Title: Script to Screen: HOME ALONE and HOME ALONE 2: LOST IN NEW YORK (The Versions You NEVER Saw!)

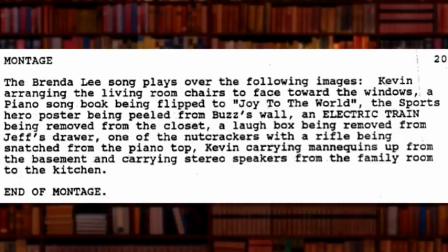This moment, of course, was moved to later on in the movie. There was actually a montage here of Kevin setting up his first attempt to dissuade the burglars. I'm guessing it was dropped to make the second montage more effective.
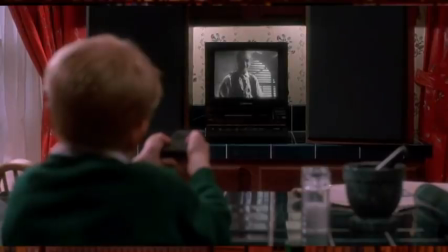The scene where Kevin scares away the pizza boy originally came directly after the montage, while the final movie moves it to after Kevin's first elaborate prank.
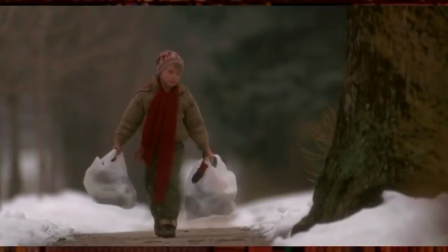Actually, a lot of the various scenes of the rest of the family in Paris, Kate in the airport, and Kevin at home are ordered slightly differently in the different drafts,
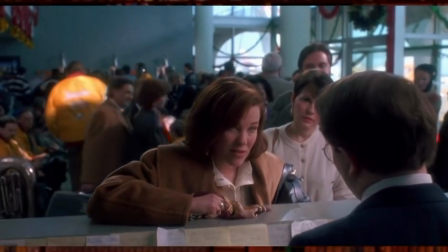and I assume a lot of their final placements in the movie were an ongoing post-production editing decision.
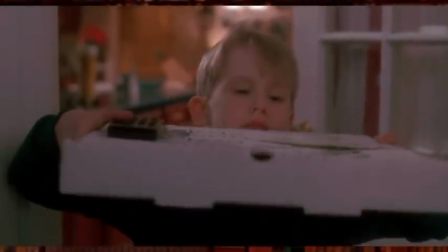After securing a lovely cheese pizza just for himself, Kevin launches his plan into action.
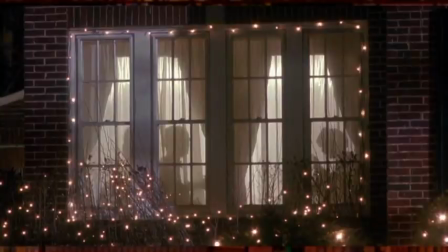The original idea was that Kevin would play the piano and keep hitting the wrong notes.
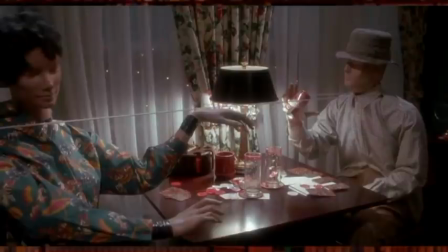The mannequins he set up would throw their heads back and laugh each time, thanks to some strings in a laugh box.
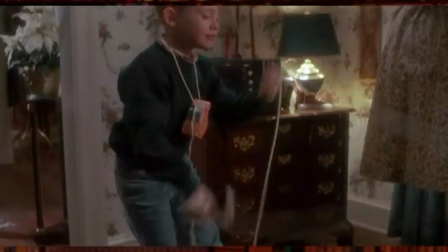The decision to change it to a more traditional party was apparently thought up on the set, and you can still see Kevin wearing the laugh box in the final film.
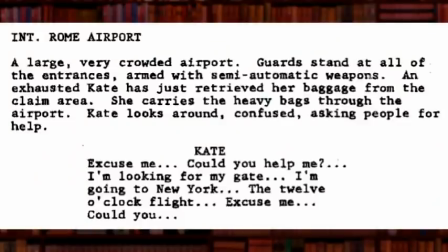The first draft included what would have been a fairly dramatic scene for Kate in an Italian airport. Tired, lost, and confused, Kate attempts to find the gate for one of her connecting flights. No one seems to understand her, or they actively ignore her.
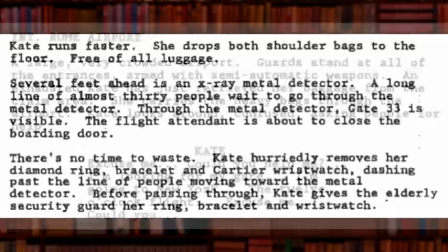Finally, she is pointed in the right direction, but the plane is taking off in 3 minutes. As Kate runs, she begins to discard all her luggage that's slowing her down.
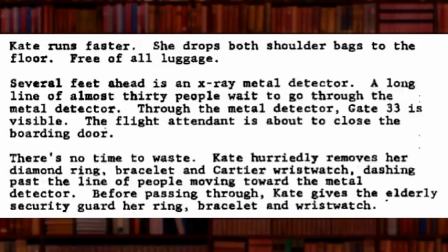As she approaches the security gate, Kate discards any and all jewelry, watches, and anything else that might hold her back. Leaving it all completely behind, she makes it onto the plane in the nick of time.
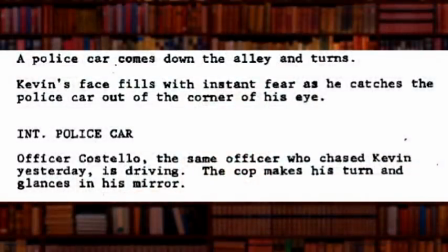After Kevin leaves the grocery store in the first draft, he encounters Officer Costello again. The officer chases Kevin, who manages to hide in a charity donation box.
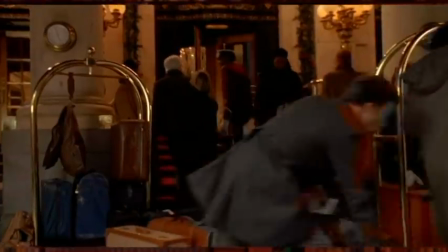The idea of a legitimate authority figure pursuing Kevin would be used to better effect in the sequel.
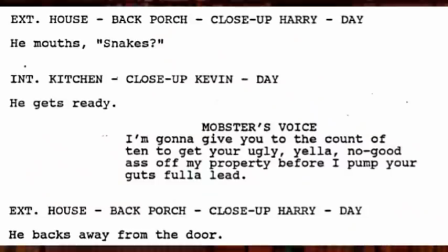When Harry and Marv come back to check out the house, it's Harry who listens inside and is fooled by the gangster movie.
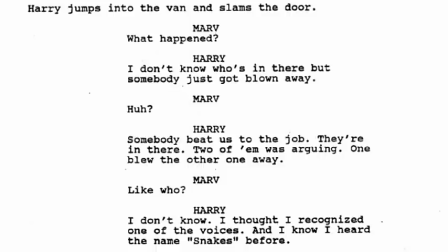All three drafts have this happen, with the dialogue between Harry and Marv being more or less reversed.
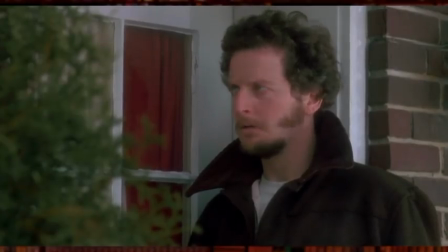The final decision to have Marv be the one to get tricked feels a lot more true to both the characters.
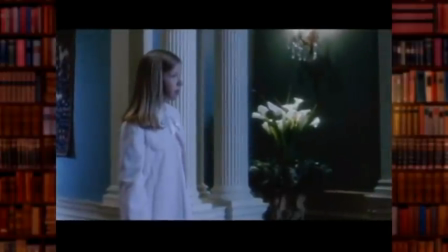Back in Paris, there's a very sweet scene between Linny and Peter about why they're still on vacation without Kate or Kevin.
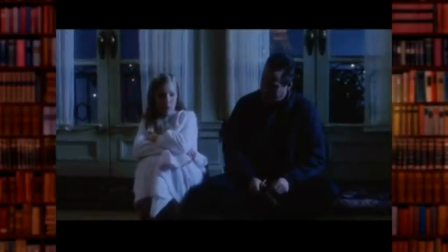It's this that ultimately prompts Peter's decision to fly home. It's not the funniest of the deleted scenes, but I think it's one that really should have made the cut.
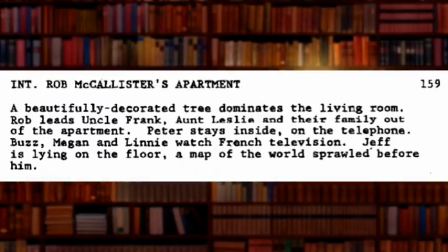There were a few other bits planned for the family in Paris that gave them all more to do. Jeff, for example, was to have been mapping out Kate's flight plan.
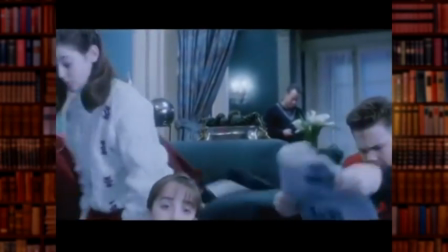Another moment had Frank sit next to Megan, who immediately got up and moved to sit next to Buzz, apparently considering her brother to be the lesser of two evils.
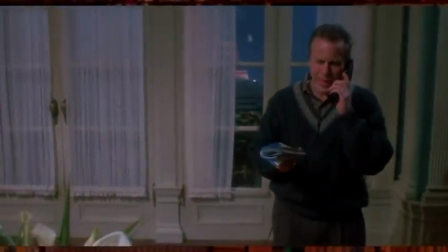Reportedly, test audiences found these Paris scenes to be the least engaging, leading to them being cut or trimmed, so I guess that's just how it goes sometimes.
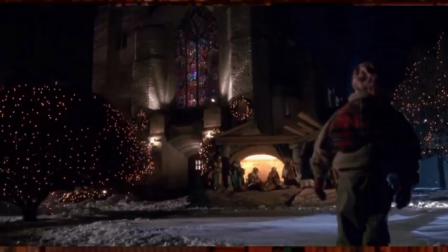The scene at the church with Kevin and his neighbor is an interesting one, since in the 3 different drafts, you can see it forming and taking its proper shape.
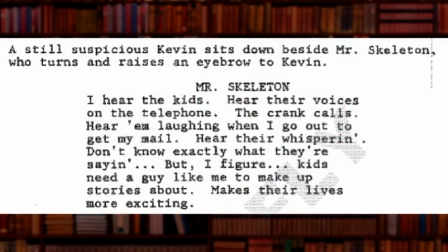In the first version, Mr. Skeleton starts right away, assuring Kevin that the rumors are untrue.
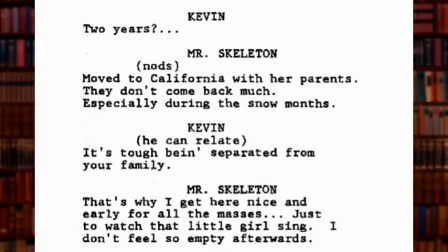He continues talking about how his family's moved away and he never sees them anymore. Kevin can relate. Mr. Skeleton goes on to say how important being in that church has meant to him over the years.
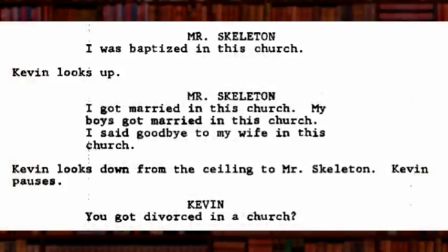I was baptized in this church. I got married in this church. My boys got married in this church. I said goodbye to my wife in this church. You got divorced in a church?
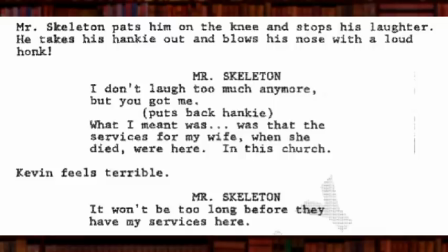Says Kevin. Skeleton laughs and explains that his wife's funeral was in the church. He expresses hope to see her again soon.
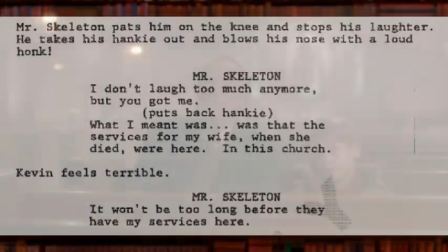The subject gets to God and making amends. Skeleton mentions the trouble Kevin's had with his family.
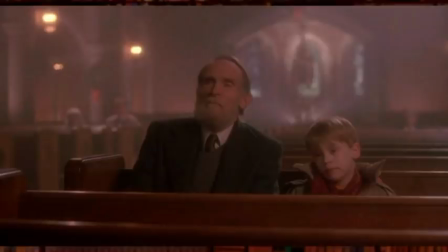Kevin is surprised he knows. The neighbor explains that they called him to get the message to Kevin that they're all right and coming home.
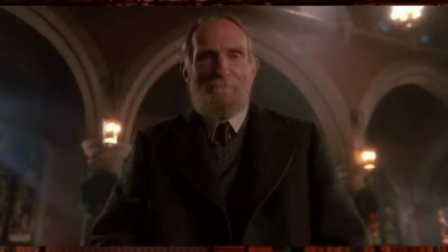He's been trying to approach Kevin to let him know, but the kid runs from him each time. Now Kevin is relieved.
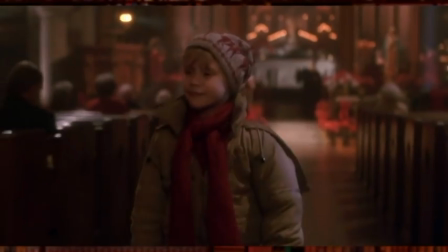After saying a prayer that things will turn out okay between him and his family, Kevin leaves the church, only to remember that the burglars are still targeting his house.
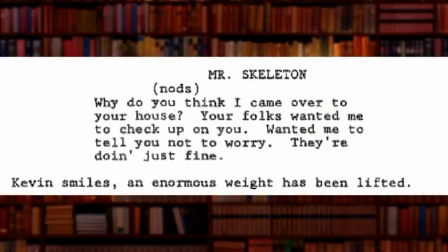This first version is alright, but by letting Kevin know that his family's coming home and haven't been erased by Kevin's wish, it takes a lot out of the emotional impact of their eventual reunion. It was better to leave Kevin uncertain about the whole thing.
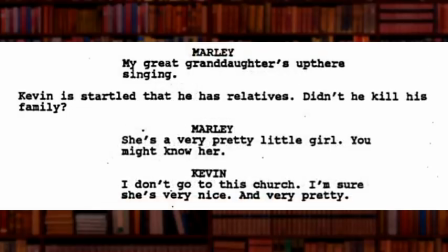The second draft has a simpler version, where Old Man Marley starts by pointing out his granddaughter to Kevin, before mentioning the rumors surrounding him.